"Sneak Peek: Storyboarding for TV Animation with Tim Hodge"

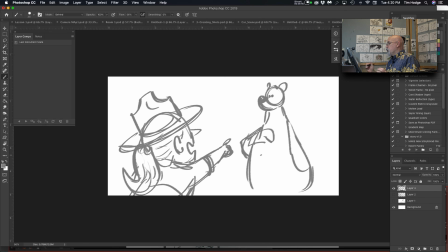Reaction shots are extremely important to show character, to show the story progression, because stories are about action and reaction. And yes, you could have one character say something and then cut to the other one and have, after they finish saying it, to get,
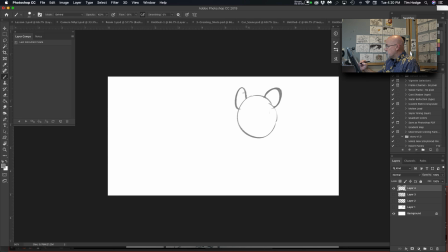that reaction shot. He's really upset by this. He didn't mean to hurt anybody's feelings, or he's in real trouble now. But
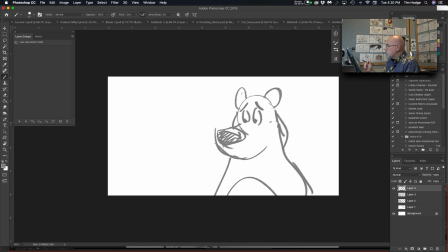this kind of shot is so much more impactful when it's over the other character's dialogue.
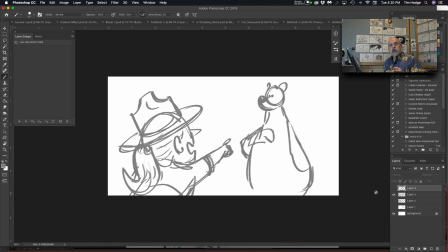When she's, reading in the riot act, saying, "You don't even have a driver's license, you could have hurt somebody, blah, blah, blah, blah, blah, blah, blah."
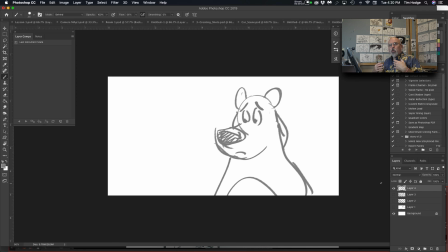While she's saying that, because what she's saying, we all get it. We understand why she's upset. And the information she's giving isn't terribly important to the plot. We don't need to know exactly what he did wrong. We probably already saw it in the previous scene. What we need to see is his reaction. So while she's unloading on him,
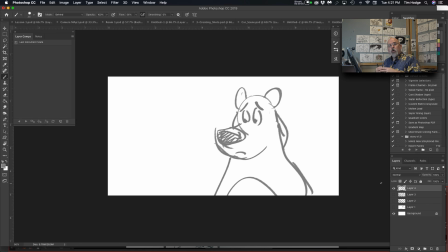show his face, watch him melt, or whatever the emotion is. And I'm going for the negative reactions in this instance. Find something happy. Let's do some comedy.
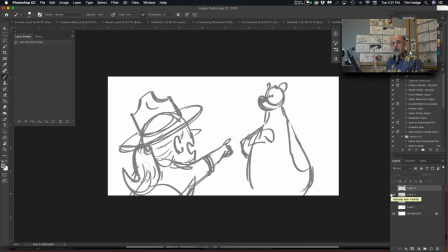But yeah, it can be either the over-the-shoulder shot and having the non-speaking person's face show, or just cut to them while the other person's talking.
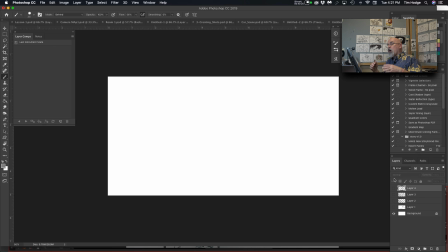Also, the idea that while two people are talking, maybe it's about something that's not that important. Have a third character doing something that is important to the script. While
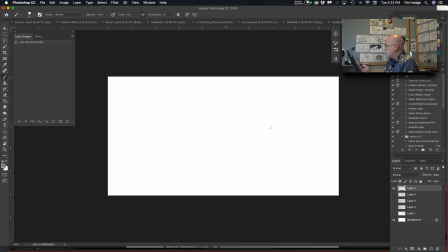we've got a stump here. We're back in the woods with our park ranger and the bear, but
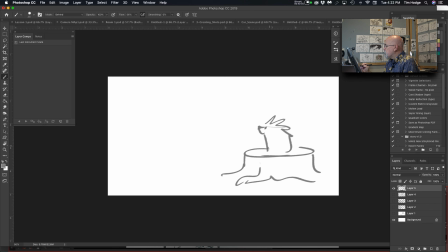we've got our friend the porcupine. They're shorthand for a porcupine. And we've got our park ranger here.
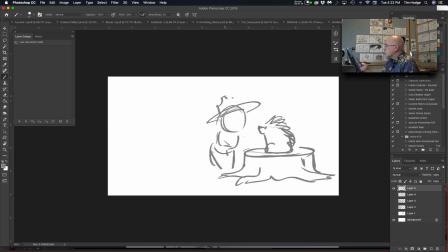And they're talking, blah, blah, blah, blah, blah, blah. yeah, it's going to be fall soon. You're going to have to hibernate. And what? I don't know what hibernation is. But while they're talking, over in the background,
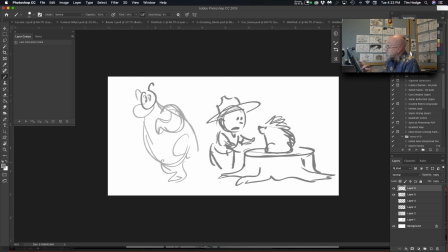this is our bear character, by the way. And he's tiptoeing, and his shoulders are hunched up.
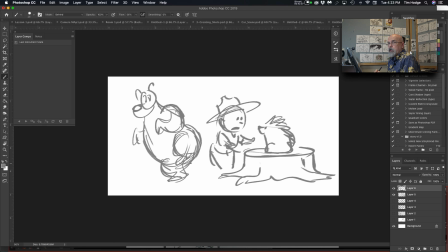Because for some reason, we all think if we do this, people don't see us as much. So, he's a little, there we go. While they're talking over here, he sneaks off. And you can keep their conversation playing in the background
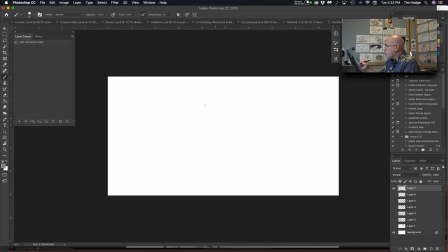while our bear is over here. You know, going through someone's backpack. You know, just digging out. This is a zipper.
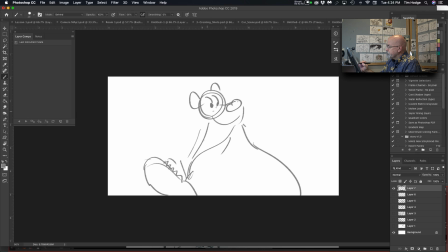And digging out the sandwiches. Yeah. There's a sandwich.